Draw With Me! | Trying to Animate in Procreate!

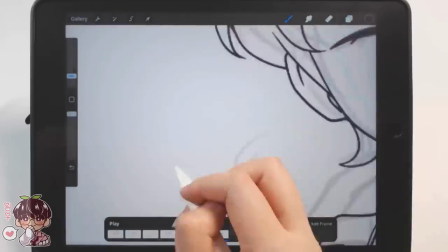897s
So I did do the album, I think a couple of hours before I did the one of Masaki.
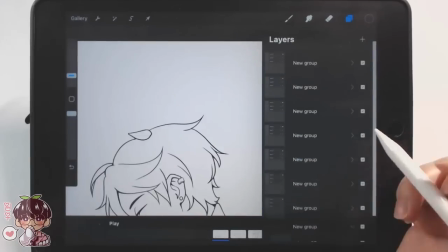902s
And I think I had a little bit of a better grasp, grasp, because like the one I did of album was a little bit janky.
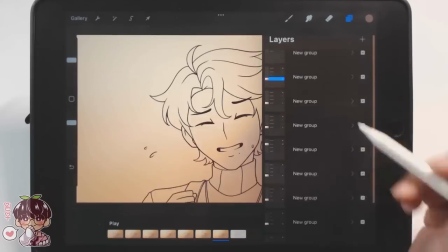910s
Um, yeah, I think I learned a little bit about how I wanted to do things.
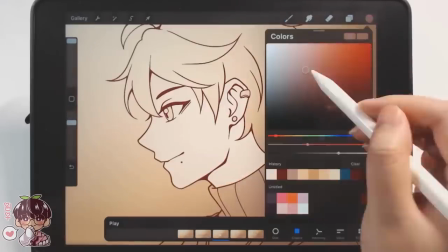915s
So after we did the sketch, I went ahead and did the line art for all the frames.
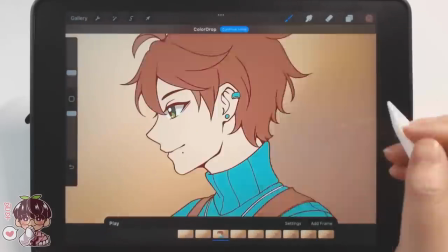920s
After that, I then started to do the coloring so for the background i didn't know if there was a different way to do this so
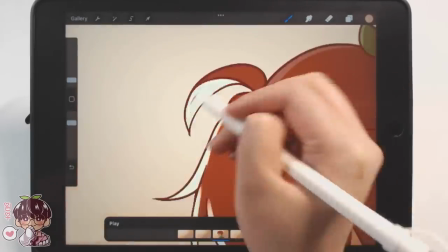927s
in the video that i saw they did the background and the character separate but because theirs was a little bit more intricate and i think they had like
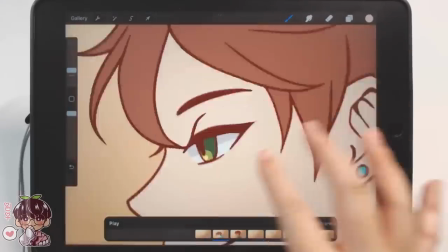935s
a specific way of how they wanted to frame each composition or each frame
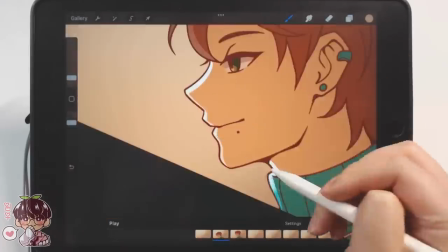940s
but for me i didn't know if there was an easier way so So I just copy the background
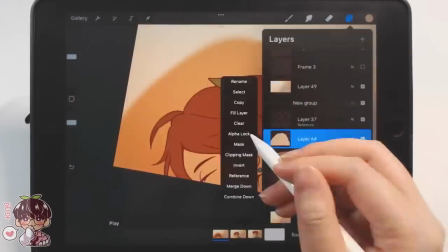945s
of this kind of gradation into
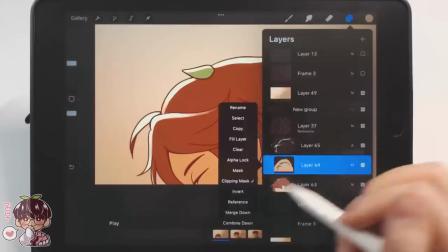950s
every group and then after that I will put the coloring of Masaki on top of
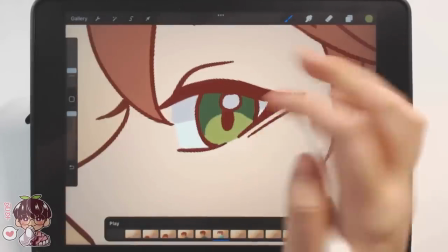954s
it and then eventually I will merge them so that we can just have a flat image per frame just to make it a little bit easier for me to organize.
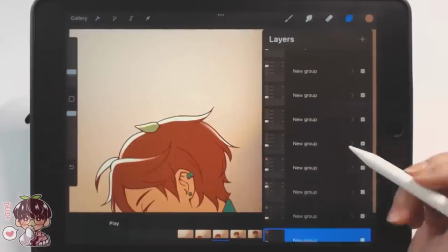964s
For coloring though,
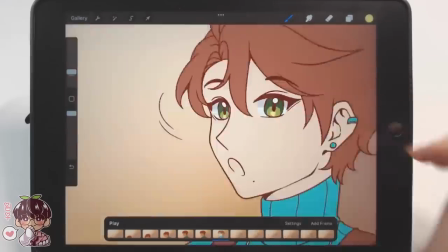966s
I did kind of do base colors first and then for every base color that i did i actually added them to
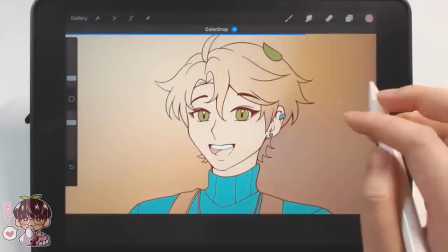973s
a color palette just for easier access for me and i don't have to do a lot of flipping back and forth to make sure that colors are accurate and
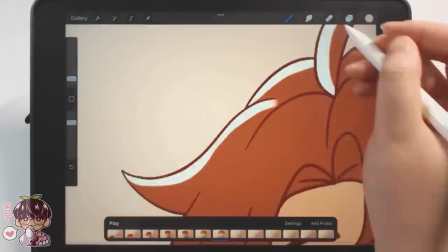980s
correct um but then i kept the shadows and the highlights super simple
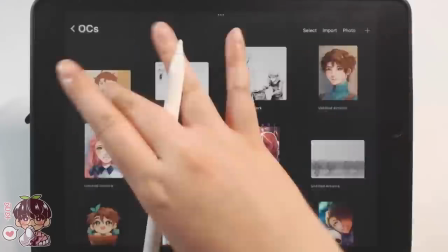985s
so i did the basically i put a multiply layer
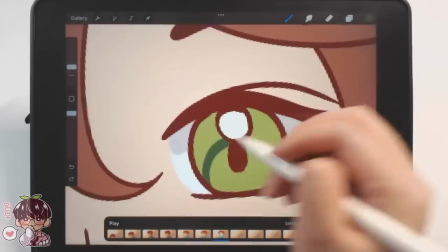990s
on top of the entirety of masaki to kind of tone everything to be a certain
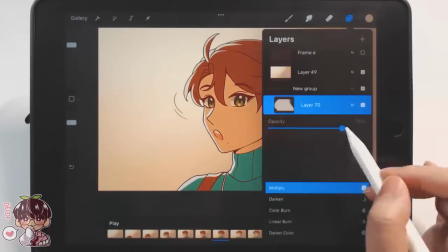994s
atmosphere of a color it's very warm and i set that to multiply then i set
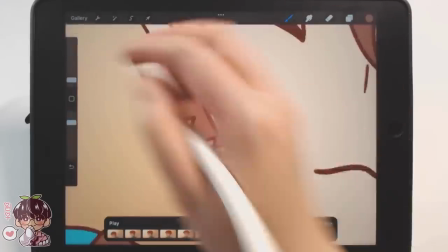999s
a new layer and set that to addition or add and i wanted just a little bit of rim lighting because i really didn't want to deal
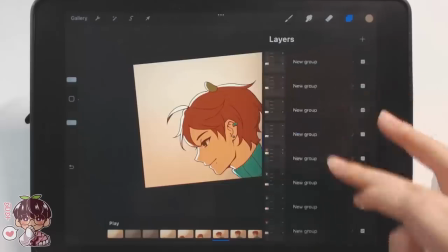1006s
with the shading because i don't think i understand on how they choose to do the consistency of their um
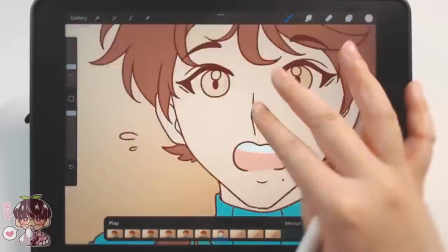1014s
their lighting and stuff is this hard for me to grasp at this moment so if i
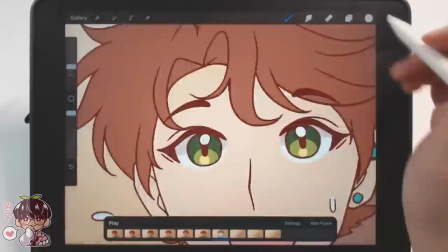1019s
wanted to kind of finish this up to a certain point and just get the general gist.
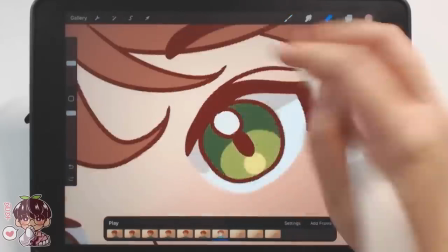1024s
I don't think it was necessary for me to focus on trying to get every shadow correct,
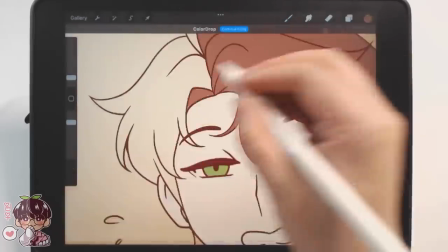1029s
every highlight correct, and trying to make it make sense because obviously it doesn't really make sense but I feel like it makes the
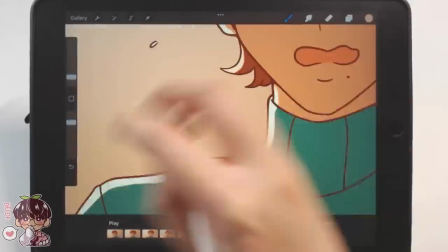1036s
whole animation just a little bit more complete by having Masaki fit into the
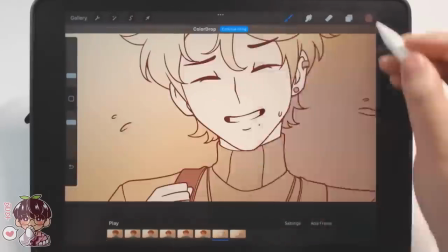1042s
background a little bit with the lighting. It just looks a little bit more finished rather than just having the flats with Masaaki on top of the gradation of the background.
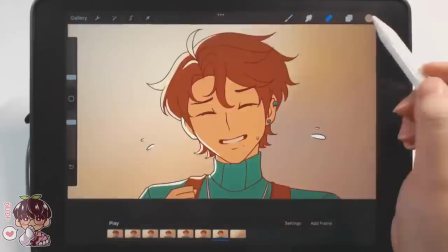1051s
Just because Masaaki doesn't really look like he fits in the environment at all. I'm trying to think what else was there.
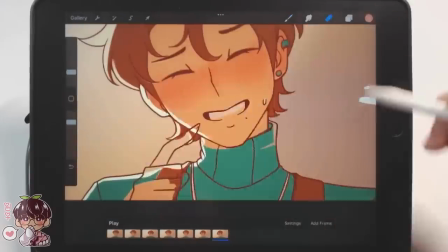1059s
Yeah, I think for the most part, I did change the line art color to be brown, just to make it a little bit warmer.
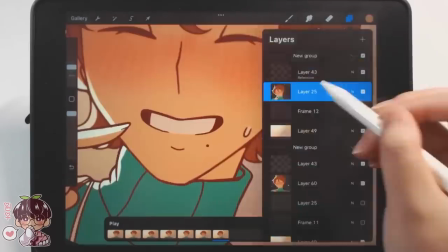1066s
Now I wanted to change the color of the- like his nose, his mouth, like the inside of his fingers and stuff to be a lighter brown,
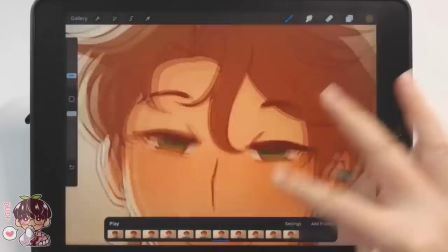1073s
but because I merged the first layer right at the beginning there's kind of no going back so yeah it was just hard for me to adjust
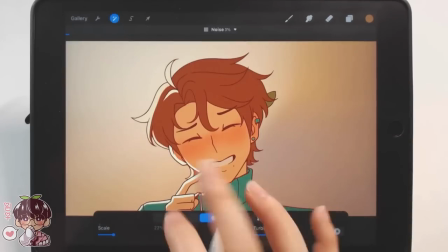1081s
that but right now i'm just like testing out to see um how did i like everything and at some point i believe i did
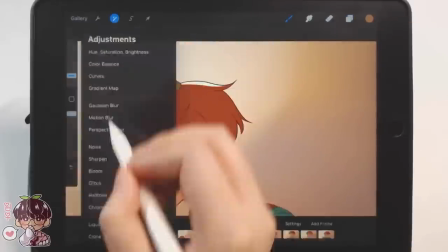1088s
duplicate my canvas so i have two of these files now and i'm adding a noise filter onto
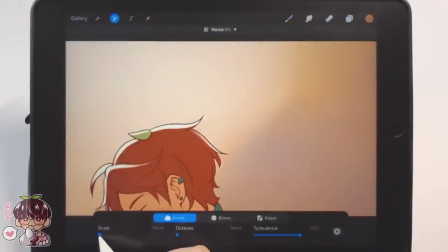1096s
each of the frames because i wanted to see whether or not i wanted kind of a more
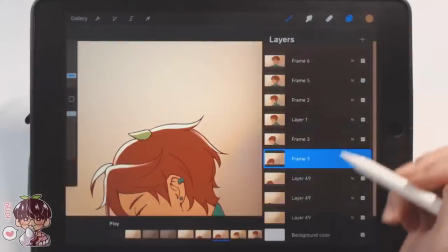1101s
old timey feeling kind of to fit the the atmosphere and the color palette of everything
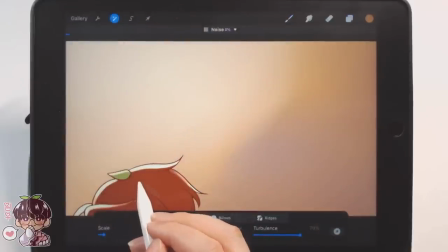1106s
so i was trying to add a noise kind of filter to every frame and i wanted to see how that
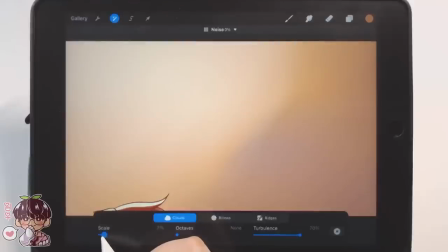1112s
looks but i think in the end now that i look at it like look at the entirety of the animation on my computer i think i like it without the noise filter so i did export that as well and at the very end you guys gonna you guys gonna see the one without
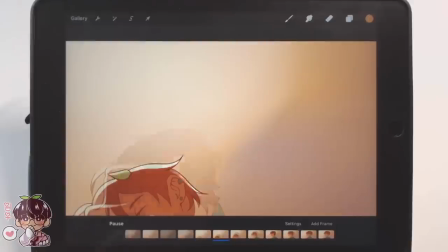1127s
the noise filter. Can you guys tell I'm like brain dead right now? I'm like slurring all my words.
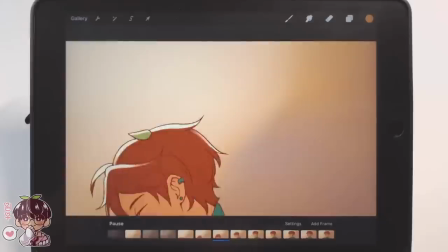1133s
I feel like the lack of sleep lately has been making me,
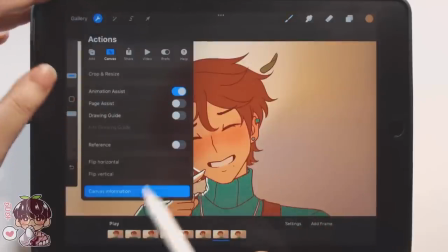1137s
I don't know, just not wanting to stay on my computer or even on the iPad for this matter.